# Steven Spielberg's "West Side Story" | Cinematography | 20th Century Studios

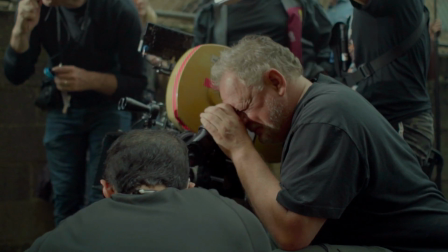[0:06]
Our West Side Story has a modern interpretation, and the modern aspect comes from how active the camera became. Janusz knew exactly what needed to be done. We had talked about it at great length.
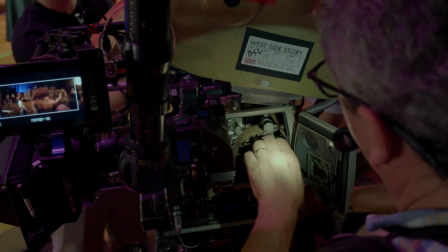[0:19]
Film was really the only way to do it. In the 50s, when the story takes place, it fits that particular period.
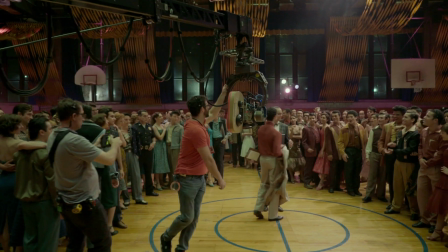[0:25]
I was interested in the camera being inside the numbers, not outside looking in, but inside looking all around.
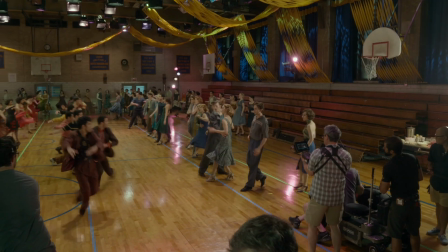[0:34] Bring the light down.
Every time you deal with a whole bunch of people in the frame, you have to do precise lighting because there's a story that's being told.
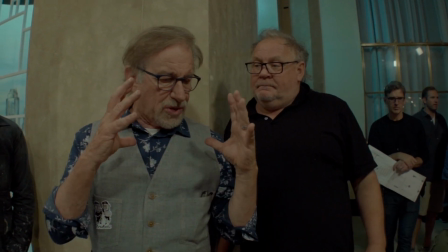[0:42] Can you give her a special light where she's brighter than the other girls?
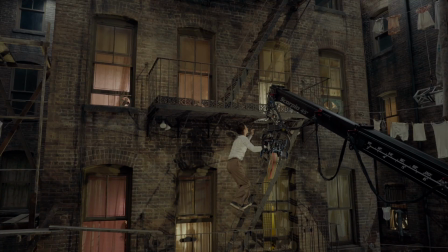[0:46]
So it's not just people dancing, it's a tension between two groups, and there's a romance happening, and there's a competition, and as a cinematographer, you have to enhance those moments.
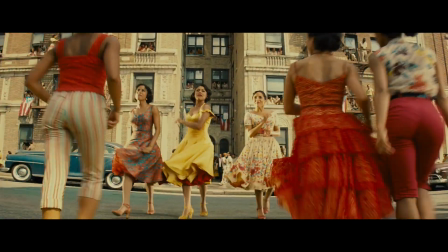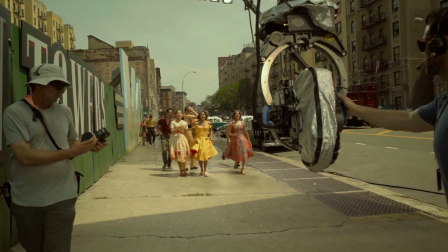[1:01]
This was the movie that had to be sharp all the way from the foreground to the background to reflect the beauty of the story, to reflect the beauty of the dance.
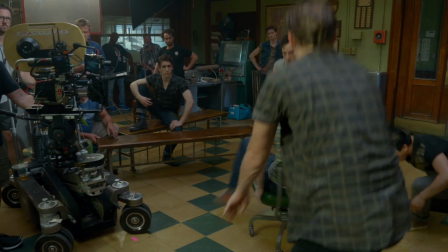[1:09] Give me one minute, one minute.
The biggest challenge of this movie was to maintain the visual storytelling,
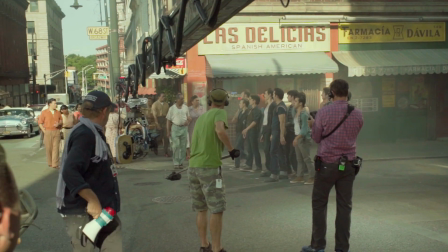[1:15]
being able to move fast and maintain that beauty of the dance and maintain the brightness of the colors.
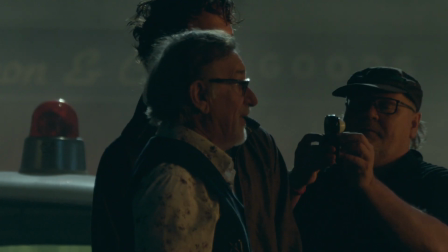[1:20]
With Steven, we encourage each other. That's the beauty of the relationship. And we are supporting choices that are not ordinary.
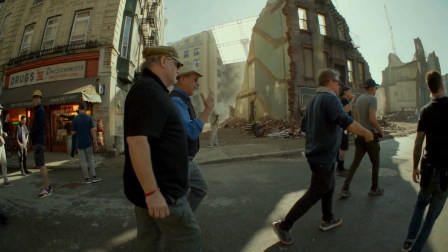[1:27]
We constantly think of the movie. Janusz, I think, did some of his best work that I've ever seen him do.